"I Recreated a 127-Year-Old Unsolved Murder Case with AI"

Welcome to a tutorial of how I created the AI B-roll for my latest documentary, The Future Shapes the Past, The Hilsner Case.
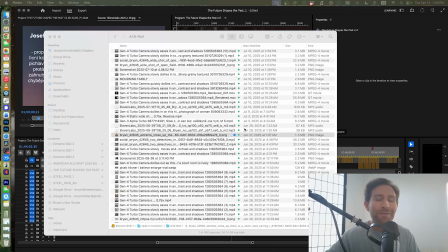(0:13)
So a lot of people have been asking me, how did I create the AI B-roll in my film?
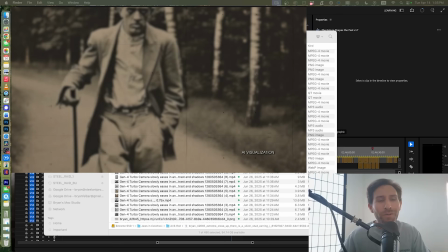(0:18)
And specifically, how did I create the AI B-roll that focuses on the alternative suspect, Josef Paul?
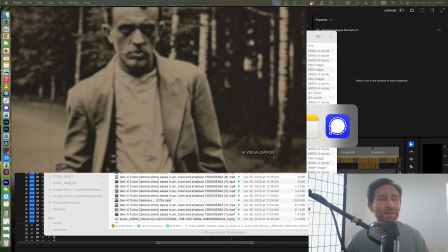(0:25)
So going back to the real-life inspiration for this AI B-roll,
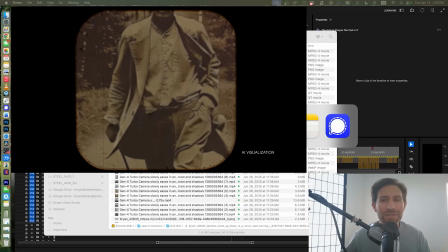(0:31)
there was a police mugshot from the early 1900s,
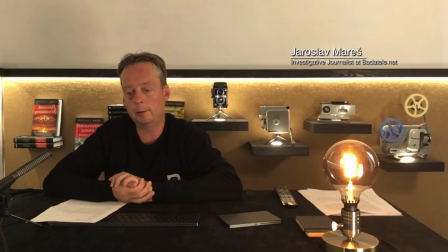(0:35)
and this was discovered by investigative journalist Jaroslav Mediš, who spent countless hours researching this case.
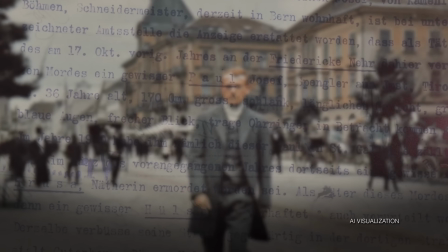(0:44)
And he came up with a potential suspect to fit this
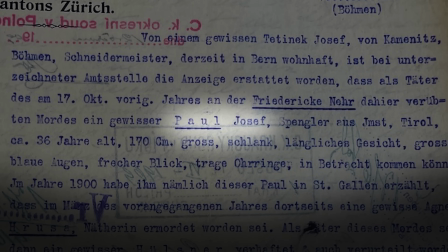(0:51)
so-called Josef Paul figure, who was mentioned in a letter from the Zurich Police Department.
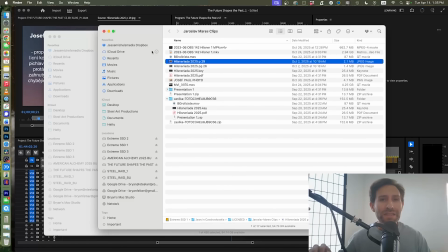(0:57)
And he was able to track down who would likely be this particular Josef Paul.
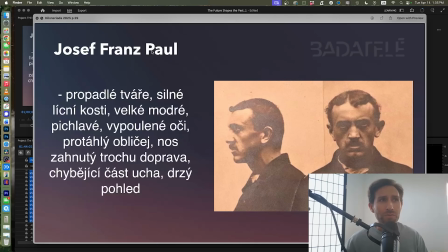(1:03)
And he found Josef Franz Paul, who was a vagabond, a traveler with the circus. He was in and out of prison, a suspect in multiple murder cases, a river drowning of two young girls, a house robbery that ended in the death of a maid near Hamburg, Germany.
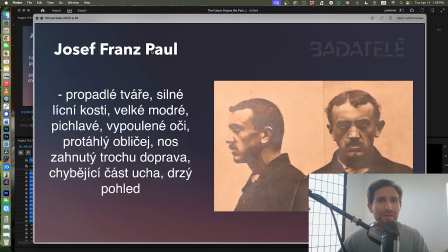(1:22)
And this is his police mugshot from about the year 1906.
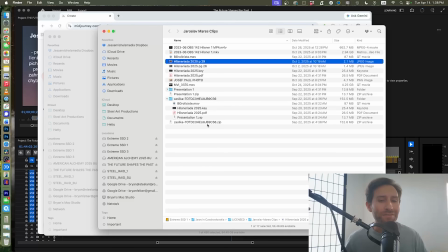(1:29)
So when I first started to try to generate this alternative suspect, Josef Paul, I didn't actually know that Jaroslav Mediš's mugshot existed.
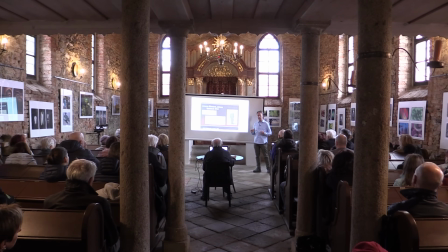(1:41)
I hadn't seen that presentation he gave in the Polna synagogue where he showed that in his PowerPoint presentation.
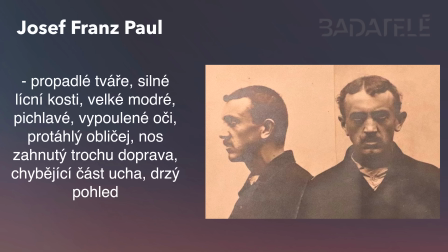(1:48)
So I was actually just creating,
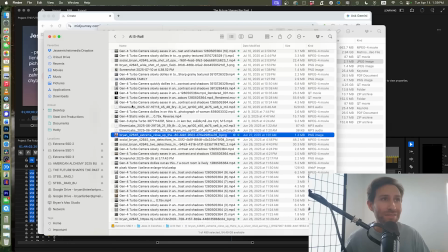(1:52)
from just text, text to image, a picture of some young,
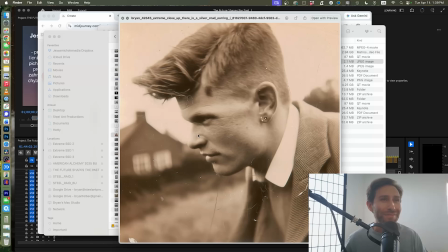(1:59)
in their 20s, male, with an earring, which was a defining descriptor.
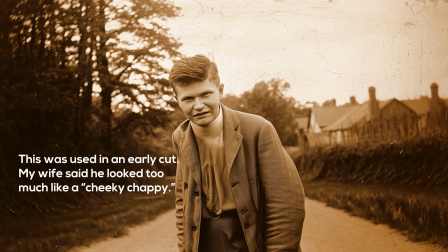(2:08)
And, I think I said, shaved,
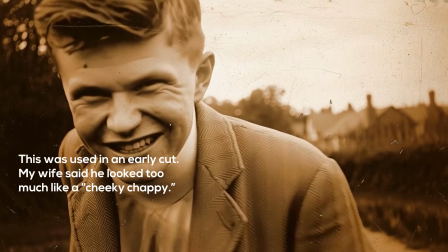(2:12)
sort of fade on the side of the head there for the hair.
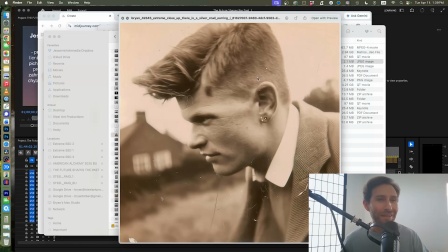(2:18)
And, this was kind of the original photo that I put in one of the early cuts of the film.
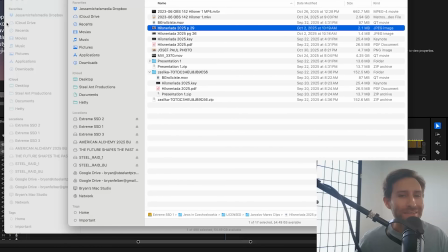(2:23)
The tool that I used to create this AI B-roll was exclusively Midjourney.
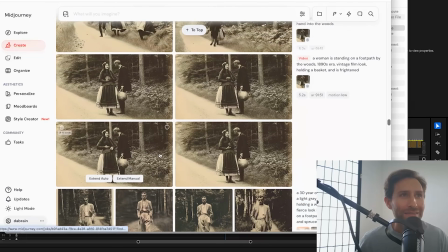(2:29)
And as you can see, I did a lot of iterations before I finally got to
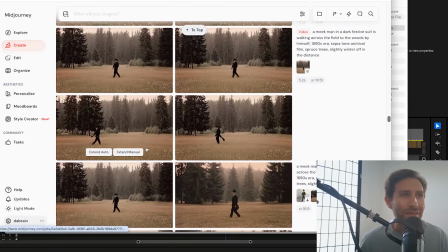(2:36)
the one that's the money shot. Here's Hilsner walking in the woods.
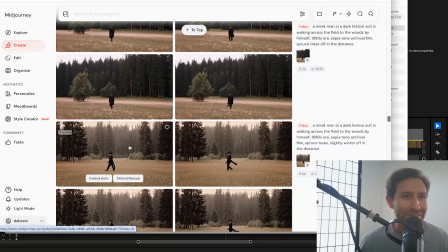(2:41)
I mean, this is clearly way too stylized. Here you see you've got the prompt.
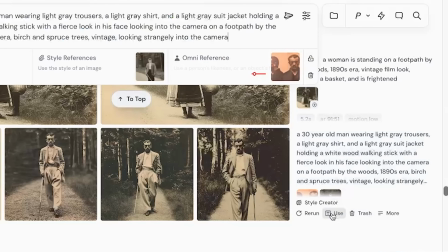(2:49)
If I click on use, it's going to repopulate all the parameters I put in.
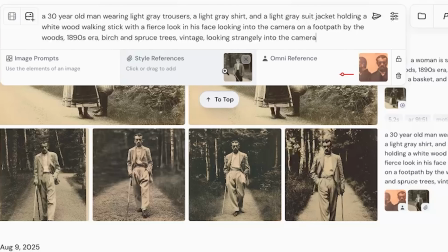(2:55)
So the text prompt, in addition to the style reference, the aesthetics of the film grain and this, sort of the look of everything, lighting wise, mise en scène or whatever, and your character reference,
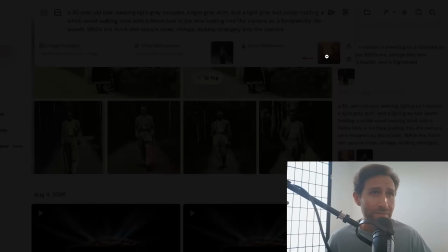(3:13)
your omni reference over here. And this is the police mugshot that Jaroslav Mediš had presented.
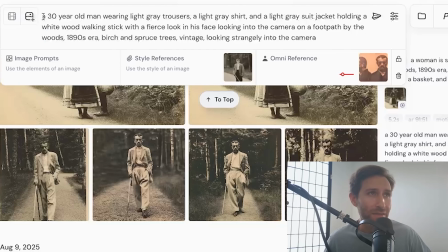(3:23)
So my prompt is as such: a 30-year-old man wearing light gray trousers, a light gray shirt, and a light gray suit jacket, holding a white wood walking stick with a fierce look in his face. This is how he was described by multiple witnesses who saw him at the time. He's looking into the camera on a footpath by the woods, 1890s era.
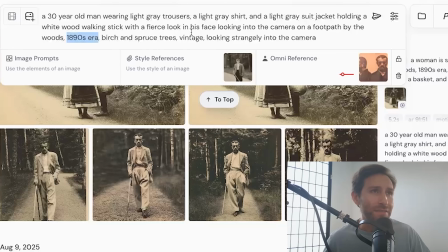(3:43)
That's key for costumes and things like that. Birch and spruce trees. It's a good, it's important because this is how it is in the actual woods near Polna.
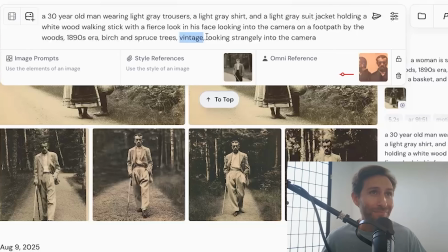(3:58)
Vintage is another important descriptor. That's going to give everything that old vintage, grainy, archival look. And looking strangely into the camera.